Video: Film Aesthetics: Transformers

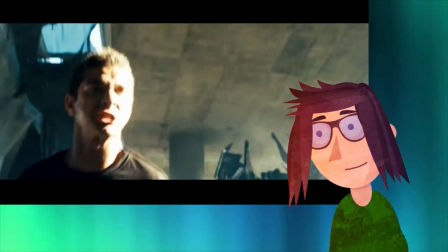(4:07)
Extremely low camera angles are used for looking up at them from the eyes of the main character,
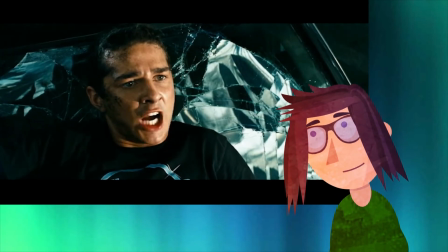(4:14)
and extremely high angles looking down for when the robots are looking down at humans. This is just one of the many ways that camera placement can affect the shot and story composition.
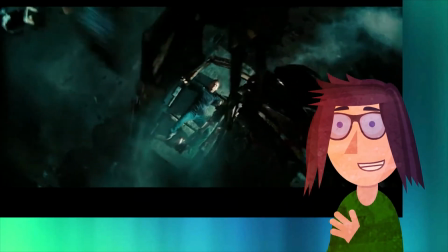(4:26)
The extreme angles combined with close-up shots help double down on the feeling of fear and danger when the main character is trapped.
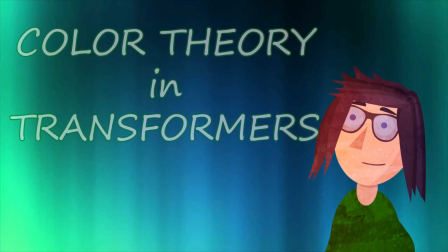(4:36)
Okay, that's it for this episode. Join me next time when I talk about color theory used in the Transformers movies.
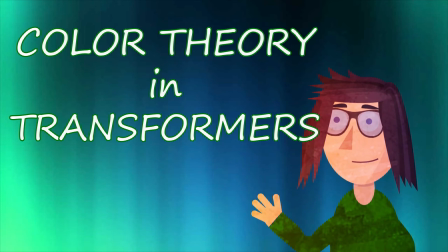(4:43)
Again, color theory is a part of the aesthetics of film, but I want to give it more time, and it's my show, so I'll do what I want.
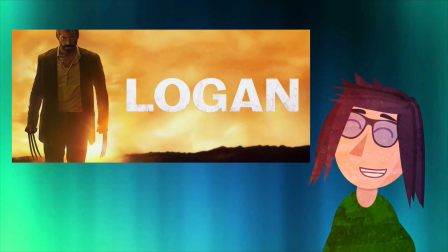(4:51)
After that, I will be moving on to the aesthetics and color theory in the movie, Logan.
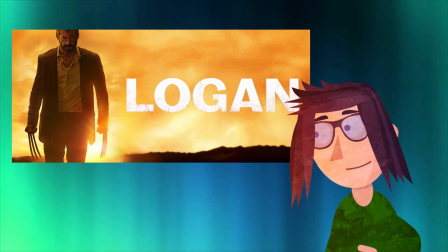(4:57)
Don't forget to like and subscribe, and ring the bell for notifications. Leave a comment letting me know what you liked, what you didn't like, or what you want to see next.
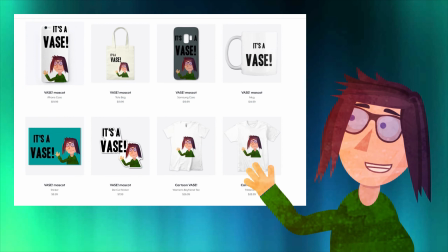(5:06)
Links to merchandise are in the description. Confuse your neighbors and annoy your coworkers by assisting that everything is a vase.
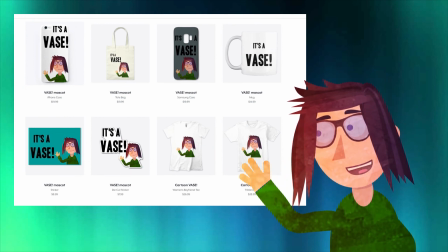(5:13)
See you next time.